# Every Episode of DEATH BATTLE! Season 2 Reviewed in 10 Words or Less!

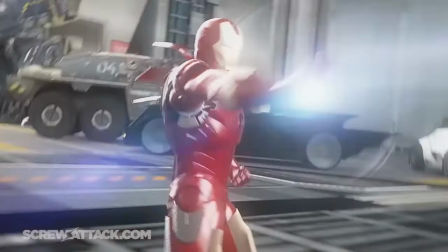4441s
He's got an ego too, but Chuck is great at playing it in a more cheeky way to mess with his opponent, and perhaps boost his own confidence.
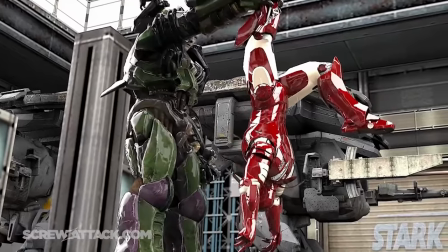4448s I thought you were smart. Hey, you're the one who looks like a giant rusty trash can with legs.
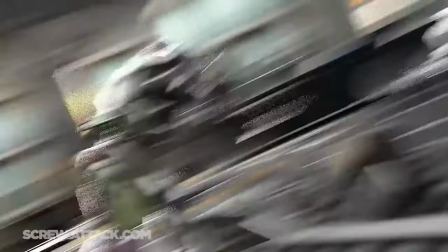4454s No judging.
It's basically MCU dialogue, but one of the better showcases of it since it's actually funny here.
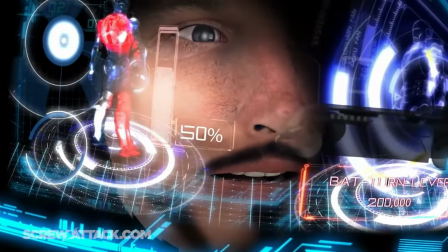4460s
And Jay Britton as Jarvis is a nice inclusion. He has great chemistry with Tony on the same level as Tommy and Saba.
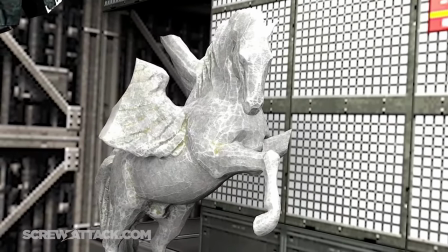4465s Actually, sir, I should probably remind you, the contents of this warehouse belong to Miss Potts.
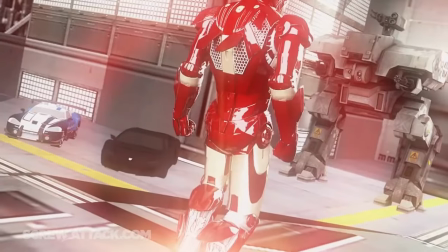4470s I'll forward the estimated damages fee to Hurricane. Great. Be discreet about it.
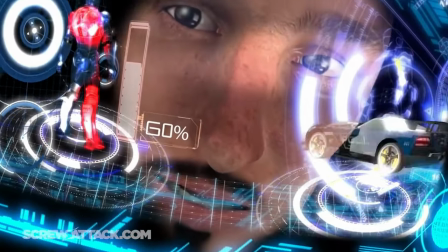4475s I estimate that will be a $583 million fee. Whoa!
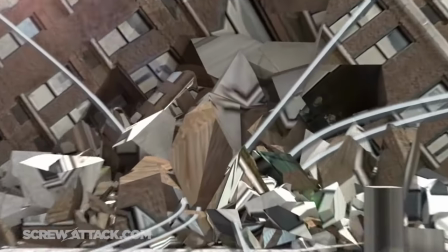4481s
But Chuck's voice shines the most in the climax, which might be the biggest thing this episode has over Guts vs. Nightmare.
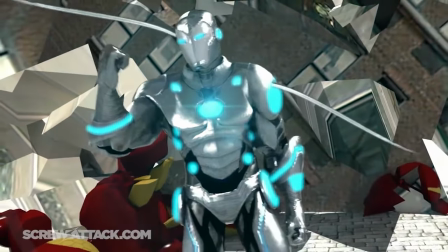4487s
Not only does it actually have one, it's one of the best in the whole series. Tony rebutting Lex's monologue by claiming to have been a god from the very beginning,
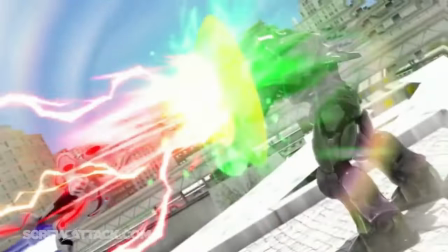4495s
followed by an explosive shot of speed that Lex can barely even keep up with, is an exciting and satisfying comeback.
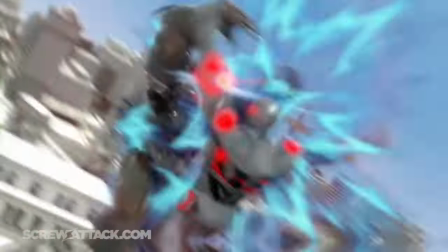4500s
Not to mention fantastic music choice. But I think I love Tony's everything response even more.
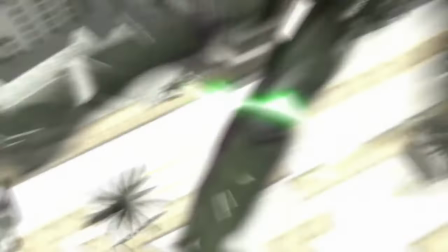4506s
Leading into the raw as fuck moment of Lex getting ripped right out of his suit in a single grab,
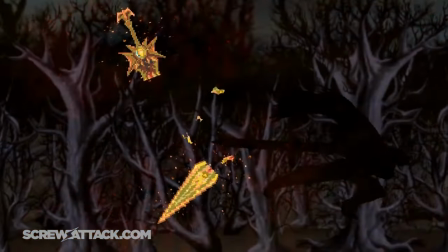4510s
which feels much more earned than the single strike from before, by the way, since Tony had to actually work for it to set the move up.
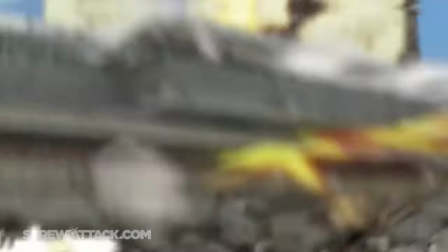4515s
We could have ended it there, but leave it to Tony to go with the far more over-the-top and fun option.
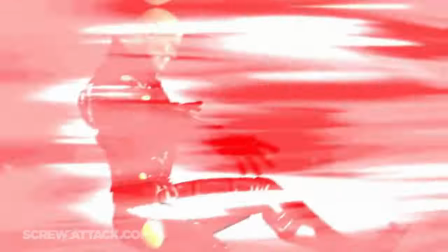4520s
It's disintegration, sure, but I won't deny that it's probably the most hype way to do it, and that kind of death wasn't as commonplace at the time.
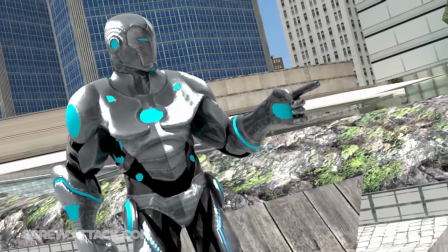4527s
Again, could have ended there, but then we get this charming scene of levity between Tony and Pepper, played by Marissa Lenti,
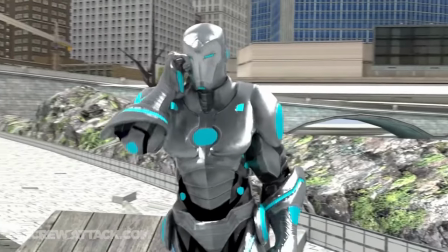4533s
and the utter confusion in her voice as Tony sounds way more terrified here than at any point earlier in the fight is hilarious!
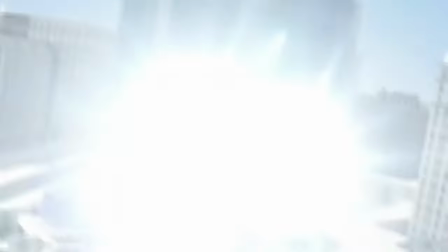4540s
This episode's got all the makings of a timeless masterpiece, but it doesn't quite reach that level for me.
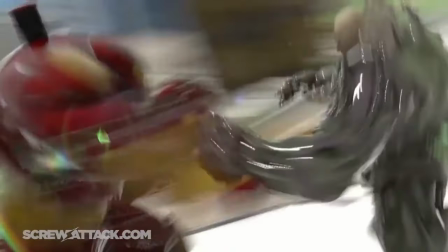4546s
I can't ignore how awkward the analysis sections feel to me at points, and while Torian is incredible, this battle has a couple quirks that don't sit right with me.
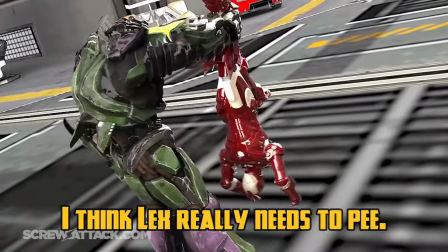4555s
A lot of movements can feel very mocap-y, and these visual effects are too overexposed.
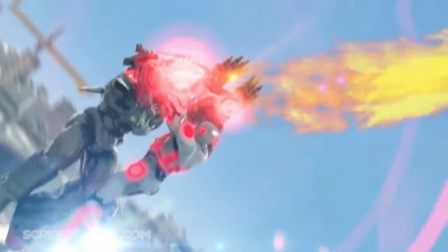4560s
I really hope Torian didn't animate these bits in the dark, and while Gianni is a king, a couple of his reads are a tad funky, as well as his credit.
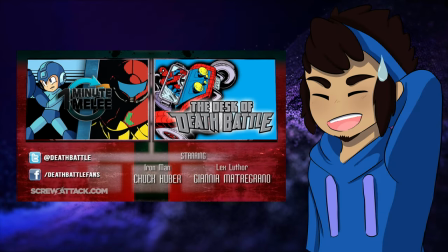4569s
That's rough, buddy. I remember when I first applied to this job and spelled Raccoon Bro's name with just one C. Still can't believe the dude hired me after that massive tantrum.
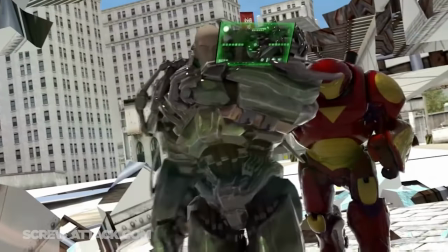4577s
I still love this episode, and I can see why this is a lot of people's favorite. It only falls ever so slightly short of a 10 for me.
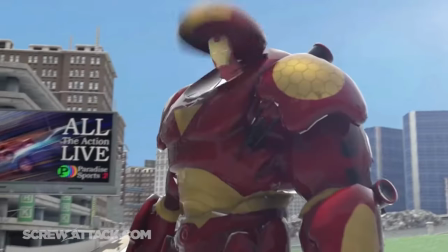4583s
It's still an impressive battle of a dauntless hero triumphing over a big, mean,
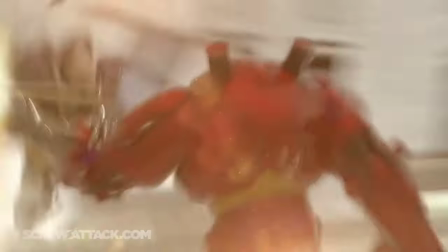4587s
scary adversary that Torian definitely had fun animating, especially the part of dragging Lex up the building.
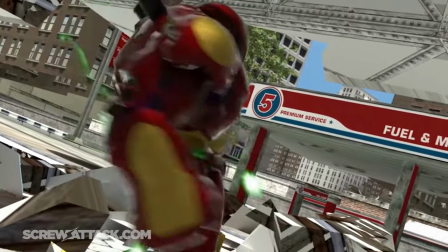4593s
So many hype moments, but man, it's still mind-blowing to me that they got Chuck Huber. He's my hero. Excuse me? You know, Android 17, Dr. Stein, EA, what's not to love about him? Well, if you're such a big fan, you should check out his Twitter. He says a lot of entertaining stuff there. Hey, yeah, I should do that! That was deeply upsetting. I wonder if Tony's a flat earther too. I mean, the dude's been to space, so he'd probably know better than anyone. Keep in mind, that is the only thing Raccoon Bro gave me the go-ahead to mention on camera. You want to watch Super Android 13 after this? Maybe Yu Yu Hakusho? How about Soul Eater?
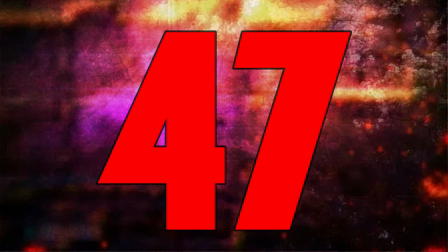4634s
Why must you be this way? Mr. Beast vs. Goliath is...
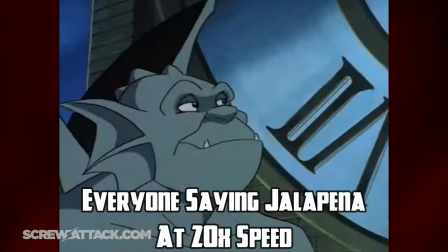4642s
boring! The analyses are boring, the overabundance of clips is boring, the sprites are boring, the choreography is boring!
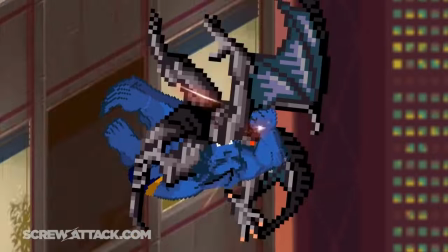4646s
Portraying these two as savage beasts the entire fight instead of saving it for the climax, which goes completely against the point of their connections, is boring!
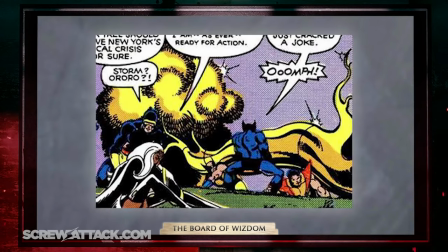4651s
The death is boring! The golden tree misdirection actually isn't that boring. It's fucking infuriating is what it is! And this episode is boring! I can't believe I have to dedicate a whole section to this nothing episode! I mean, you kinda already did. Why not just move on? No, I have to review it properly, otherwise I'll piss off all the actual fans. What actual fans? Well, you...
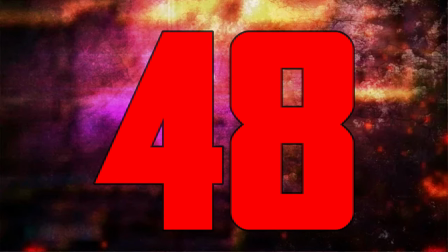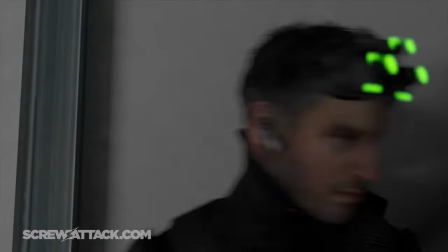4686s
Sneaking. Solid Snake versus Sam Fisher.